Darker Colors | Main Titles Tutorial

Hey there, Seth Worley here, with the first of hopefully several tutorials relating to my latest short film, Darker Colors.
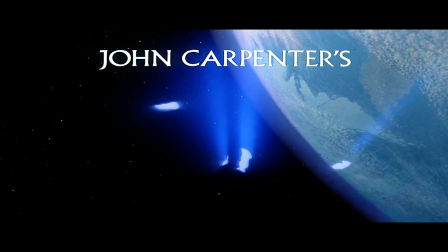[0:09]
The titles in Darker Colors were heavily inspired by the titles for John Carpenter's The Thing, with light and fog spewing through a stylized script typeface.
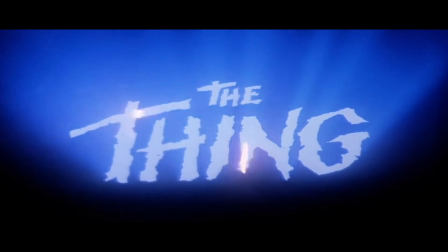[0:17]
And just like with the rest of our film's art design, I wanted to figure out the My Little Pony version of this,
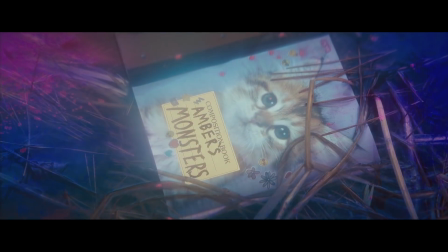[0:21]
the colorful, sparkly unicorn version, which meant lots of color and lots of glitter.
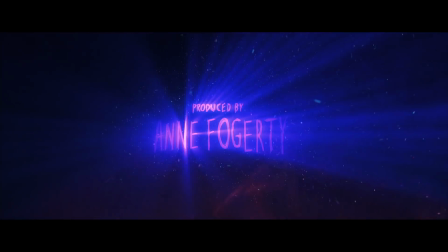[0:27]
In this tutorial, I'm going to show you how I created the look I ended up landing on.
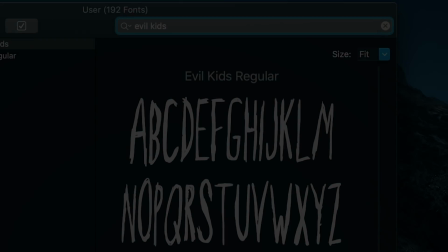[0:30]
I used my own handwriting for all the lettering in the titles, which I was able to turn into a font called Evil Kids using this site called Calligrapher.
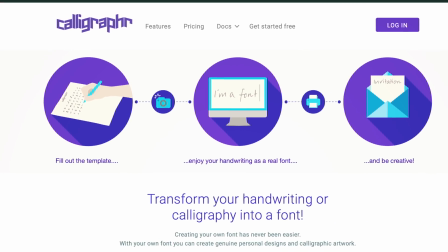[0:37]
You can use whatever font you like, or you can make your own. It won't affect the main stuff I'll be showing you here.
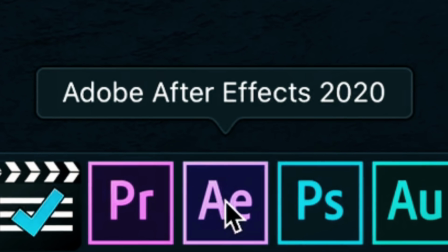[0:41]
All right, let's dive in.
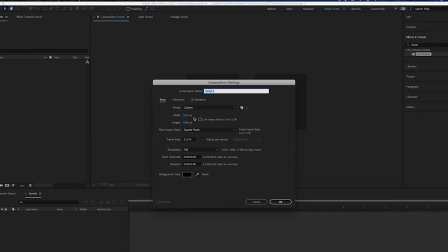[0:45]
I'm going to start by creating my comp, and I need this comp to be the aspect ratio of the film, which was 2.39 to 1.
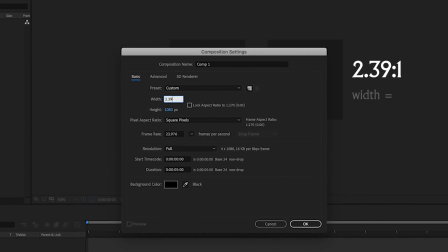[0:51]
So simple math tells me I can get there by setting the width to be the height multiplied by 2.39.
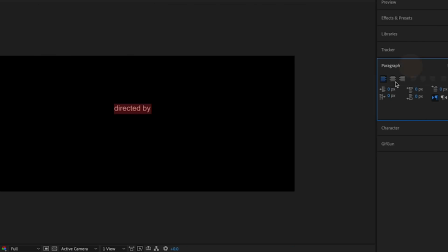[0:57]
Now, I'm going to type out my text. I type the first credit, center aligned, in a custom font called Evil Kids. The lowercase letters of this font come in this smaller, more square handwriting, while the uppercase letters are the more stretched, strange-livy ones. I type the credit and the name as two separate layers, and center them up in frame.
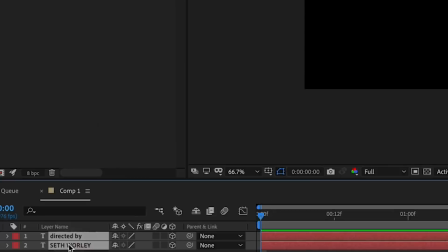[1:13]
I make both the layers 3D, and then I select them both, and go to Layer, Precompose, and title it Text.
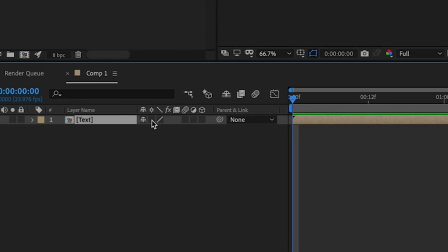[1:21]
Then I click this guy to collapse transformations on the layer. This will allow any lights I add to the scene to affect the text in the precomp while still allowing the precomp to read as a single 2D layer in this comp.
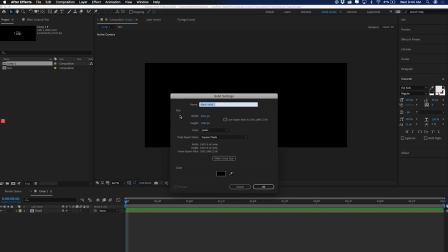[1:30]
Now, because I'm OCD and I hate having transparent backgrounds when I don't need them, I add a black solid and make it the bottom layer. Then I add a point light, and I push it as close to the text as I can without the light going out.
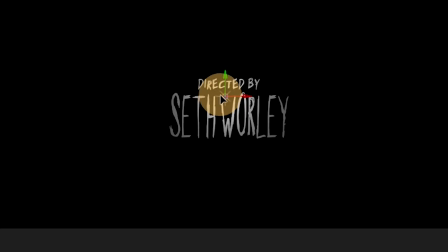[1:42]
This creates some nice vignette and fall off on the text. Now I'm going to add a plugin called Optical Glow from Red Giant's VFX Suite.
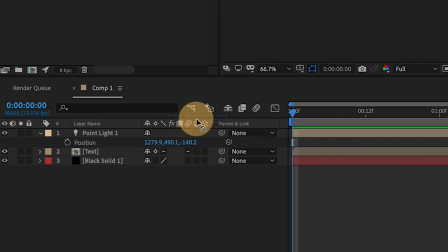[1:48]
I'm going to add to the text precomp layer.
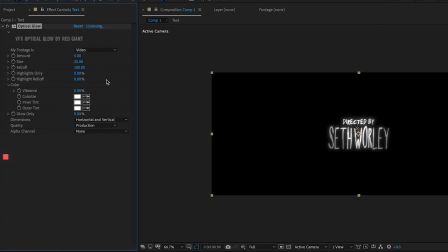[1:49]
I set the amount low, something around 5, and then I keep the size in the 20s, then I color the outer tint blue and turn the vibrance up to 100.
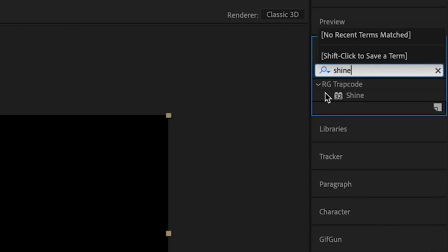[1:57]
This glow helps create some extra oomph before adding my light rays. Now for the light rays, I add Trap Coat Shine to the text precomp layer.
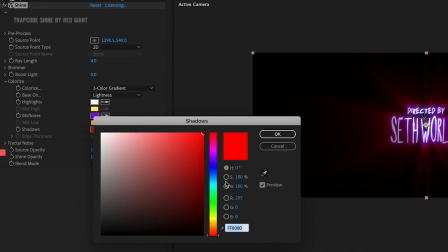[2:04]
I mess with the color settings, making the midtones purple and the shadows blue. I mess with the light boost and ray length until it feels right. Then I rename my light to Shine. This allows me to go back to Trap Coat Shine and select 3D light as my source.
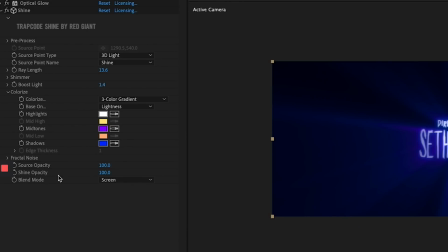[2:17]
And now my light is the origin point for my light rays. Then, staying in the shine controls, I go to the fractal noise section and turn that on. This gives the light rays some volumetric fog vibes. I turn the evolution speed up to something around 25, so that smoke is like moving fast now. I turn the size up, and the opacity down.
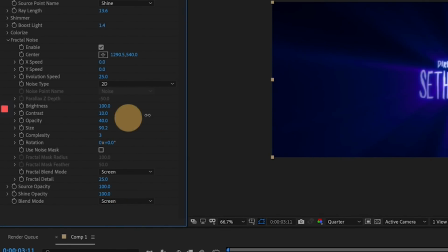[2:37]
I set the fractal blend mode to screen, and then I maybe mess with the contrast and other settings until it starts to look, you know, not super gross. Next, I animate the light to sweep in from the side, continue sweeping across the text, and then sweep off the other side.
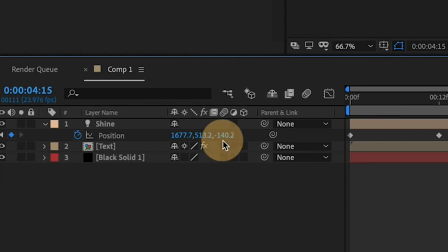[2:49]
I want the text to go dark when the light sweeps away, so my start and end keyframe should have their Z points set to 0, so the light is coming up from behind the text,
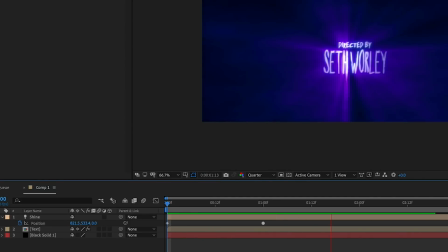[2:58]
and then over it, and then back behind it again, like this.
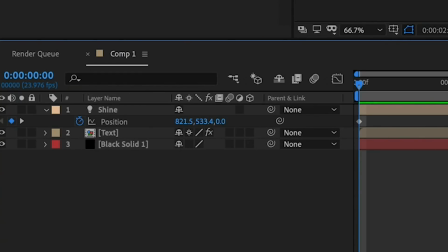[3:03]
Looking at my text now, I think I want to change the color of the text, but I'm going to do it by changing the color of the light to a little more of a
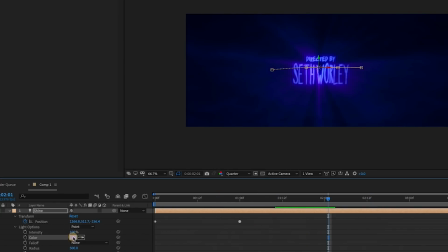[3:12]
purplish, muted blue tone. So now we need some glitter.
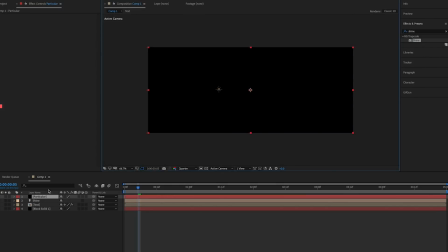[3:18]
I create a solid, I call it Particular, and I apply Trap Coat Particular, because that's how it's done.
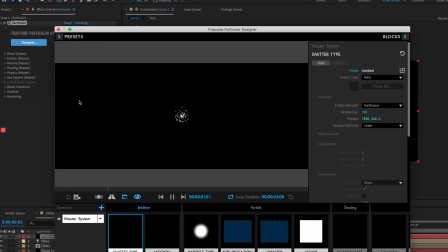[3:23]
I go into the designer by clicking this button called Designer, and I find the single system preset called Glitter.
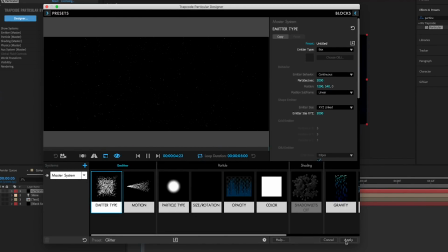[3:29]
This preset gets us about 75% of the way, so we're going to go in and modify a few things, starting with the pre-run setting and the emissions extras.
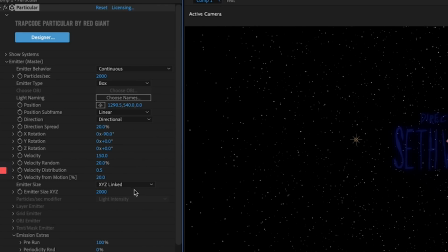[3:36]
I turn that up to 100, the scene is already filled with particles in the first frame. Next, I'm going to size up the emitter, setting the scaling parameters to be adjustable individually. Now I want to deepen the emitter, scaling it up on the Z-axis, but I notice that this preset, for whatever reason, is rotated 90 degrees on the
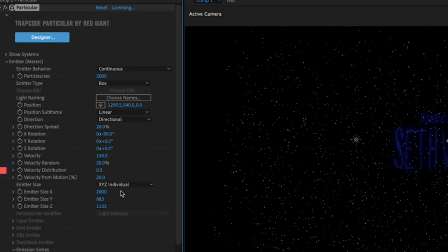[3:53]
X-axis, which means the emitter is basically tipped over on its side. So the Y scale in this case is going to be what deepens the emitter.
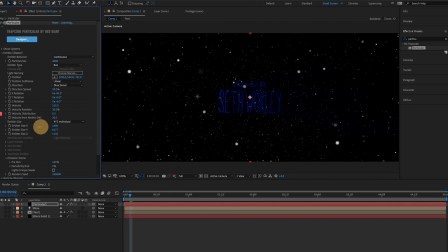[3:59]
I mess with the scale and positioning until I've got it feeling like it's filling the space between my text and the pretend camera lens.
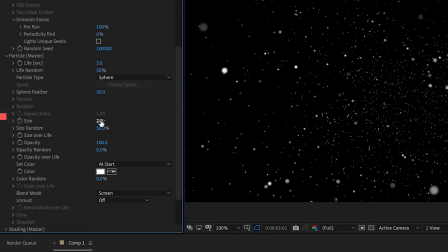[4:05]
Next, I go into the particle settings and I change the color setting to random from gradient. This gradient can then be found under the color over life control.